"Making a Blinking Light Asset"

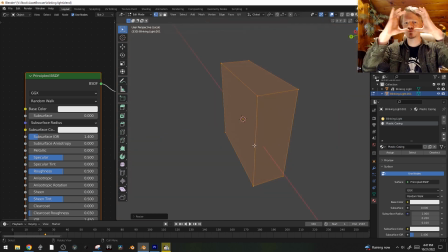[16:33]
And basically just trying to actually model what a plastic casing would look like. We're gonna, it's just we were gonna get out of it what we put in. So here, let's select this face here, delete.
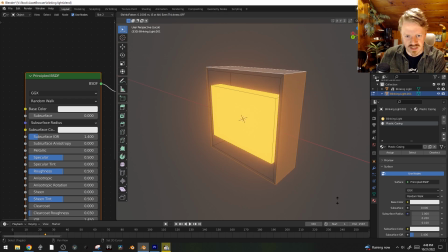[16:44]
I'm gonna select all of the plastic casing and hit Alt E, extrude along normals to give it all some depth, because things in real life have depth.
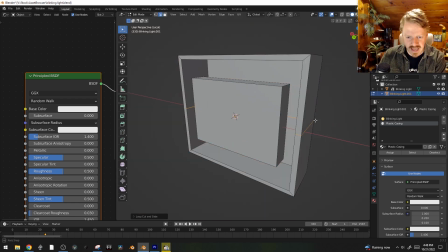[16:52]
And here, let's go into solid view here. Control R to add an edge loop, Control B to bevel it, and we're just gonna separate it like that. And if I scroll up, I get all of these extra lines here. I'm gonna use that, and then we're gonna add an edge loop here, and like I guess an edge loop there.
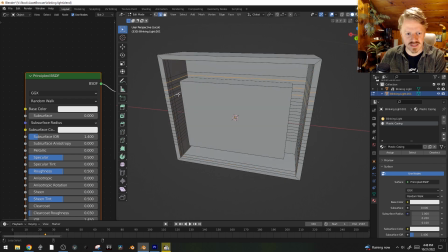[17:08]
And what I want to do is just select all of these different ridges inside without selecting the entire loop.
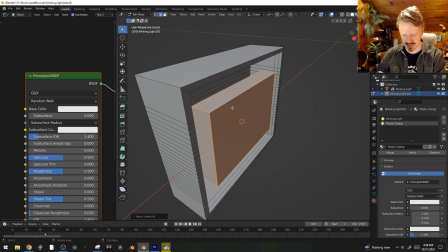[17:13]
So I'm going to, let's see, what's the best way to do this? I'm gonna select this, hit H to hide it. Gonna go into C selection.
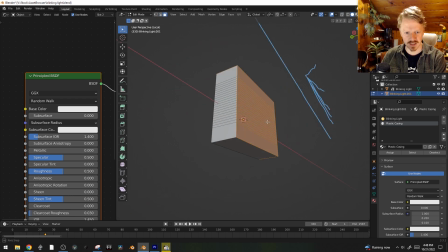[17:19]
I'm gonna go into face selection mode, select all of these, select all of these, make sure I don't have anything inside selected. Great. Hide that. Okay, cool. And now we're only selecting these inner bits here.
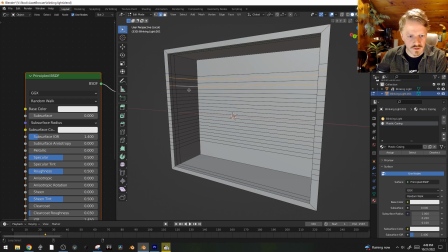[17:31]
Gonna alt click on all of these different loops. Dun, dun, dun. Hopefully I picked an odd number, an even number. I can't remember, so I always just have an extra one left over. But we lucked out. Okay, that's great.
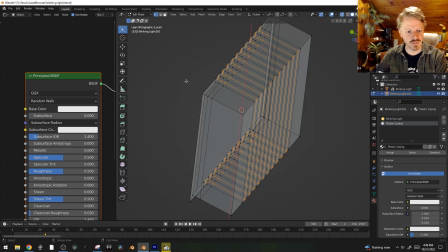[17:42]
Gonna go into vertex selection mode and deselect these ones here.
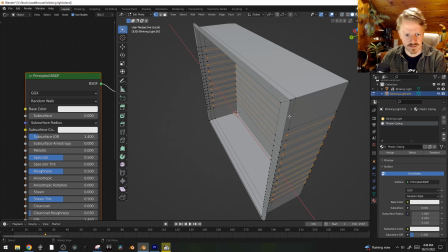[17:47]
Hopefully. In fact, let's go one layer further there. And if we hit Alt S, we'll move them along their direction.
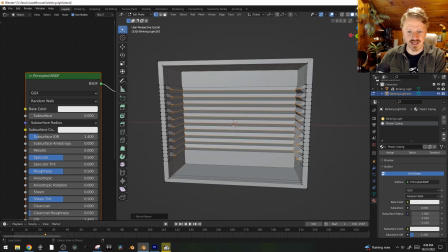[17:54]
And so now we just kind of have this ridged interior like this. That's actually probably too much.
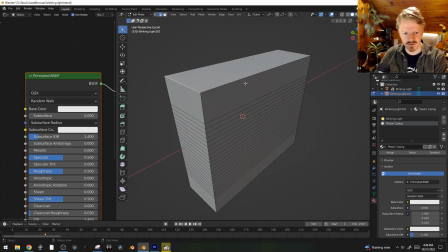[18:00]
Cool. Here, I'm gonna unhide everything, and we can bevel this a little bit. Just grab all of these corners and front bits.
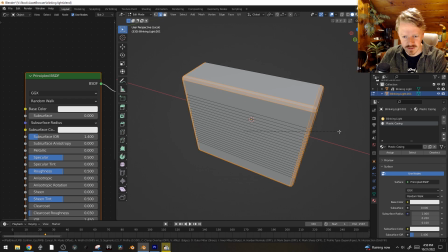[18:09]
Control B bevel. Here, turn that down a little bit. I just want to give it a little. Yeah.
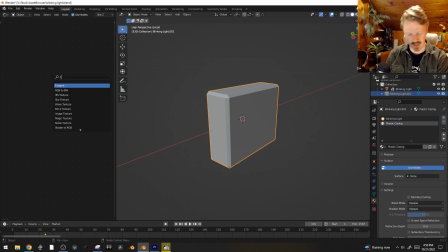[18:13]
That's looking good. And for plastic casing, here, let's just create a translucent shader and a glossy shader here. And if we just mix those together, what does this look like just right off the bat?
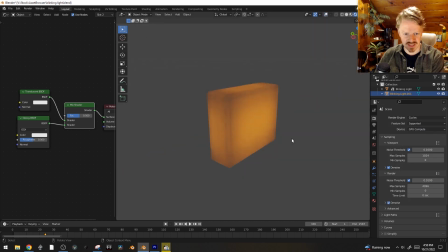[18:29]
Oh, here, I do want to go into cycles because we're doing some crazy path tracing stuff. Ooh, that's already got a cool inner glow. Here, instead of translucent, let's try just glass. We're going to turn up the roughness a little bit. And, ooh, yeah, that looks good. Here, we can kind of see the this orange square in there, so just add a little bit more of an interesting look.
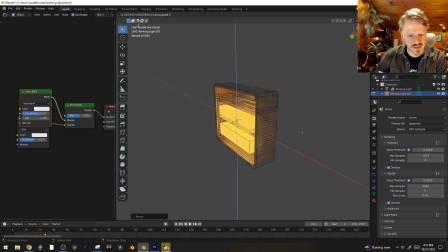[18:48]
Let's scale it down and maybe do something kind of like this.
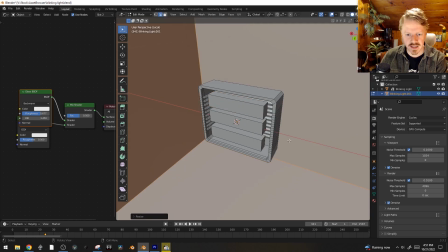[18:54]
And just because we can, here, let's create a cube and just kind of give it a little holder too.
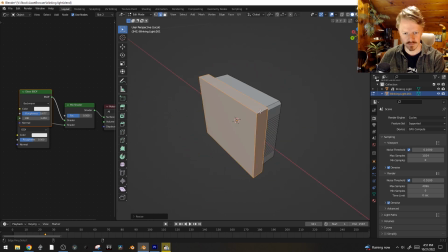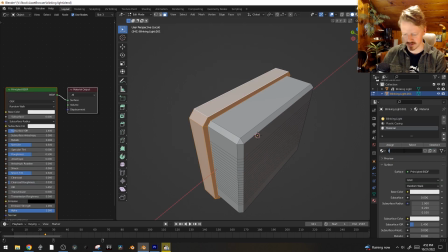[19:08]
With a new material, and this will just be, black plastic or whatever. Make this dark, and we won't even really tweak anything else. Assign it to that selected geometry.
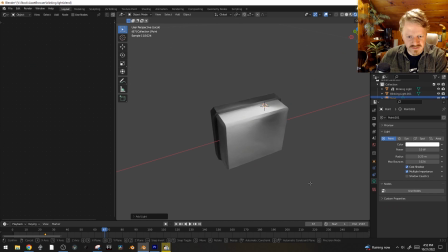[19:19]
And here, if we put it in a little bit of an environment, what's it do with like a light source?
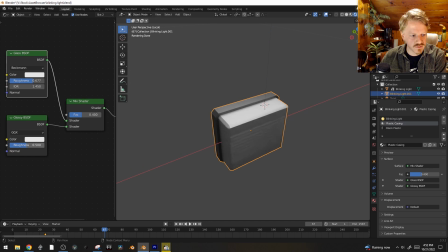[19:23]
Okay, I'm gonna change this more to the glass and probably turn down the roughness of the glossy too, just to give it a little bit of that kind of like specular look. Yeah, but that's fine for like a little background light, and it's still blinking in there. And what I think would be kind of cool here, let's turn that off, is if use this on like a VCR or something like that.
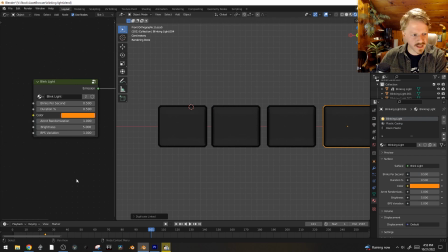[19:44]
And actually, here, let's go into blinking light and just turn duration up to 1.
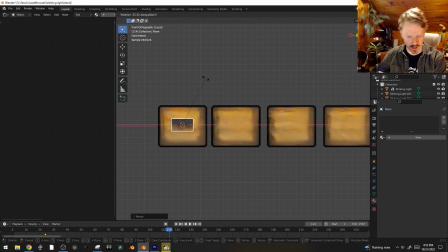[19:48]
Now all the lights are just constantly on. if I scale down this square, rotate 90 degrees, and put it right inside the plastic here.
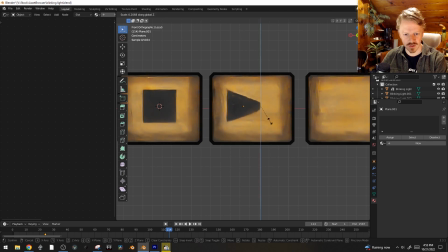[19:59]
Yeah, and do it again here, but this one we will scale down. You know what we're doing. We're making a VCR. Here, let me grab that.
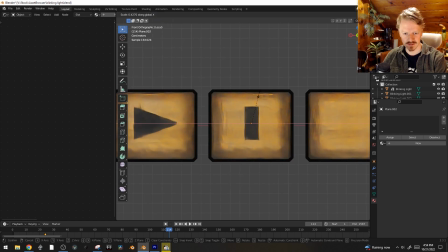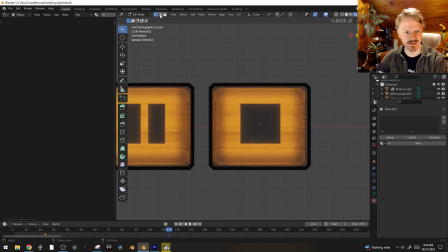[20:14]
And let's see, if we bring this over and just tab in, go to vertex selection mode and hit Control-Shift-B, scroll up, there we go.
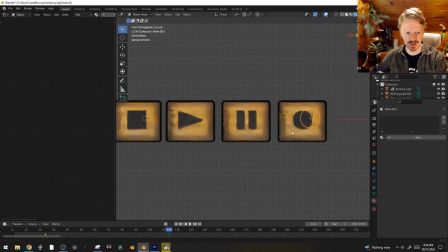[20:22]
We've got our circle. And yeah, that's nifty.
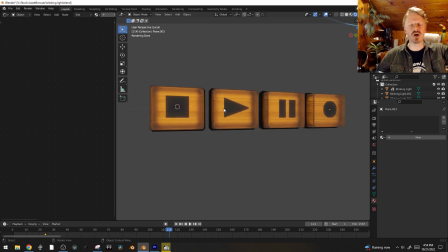[20:26]
And this didn't take all that long, but like for the past 20 years, all I've ever been doing with light sources is making little perfect glowing rectangles. And this just adds so much more texture.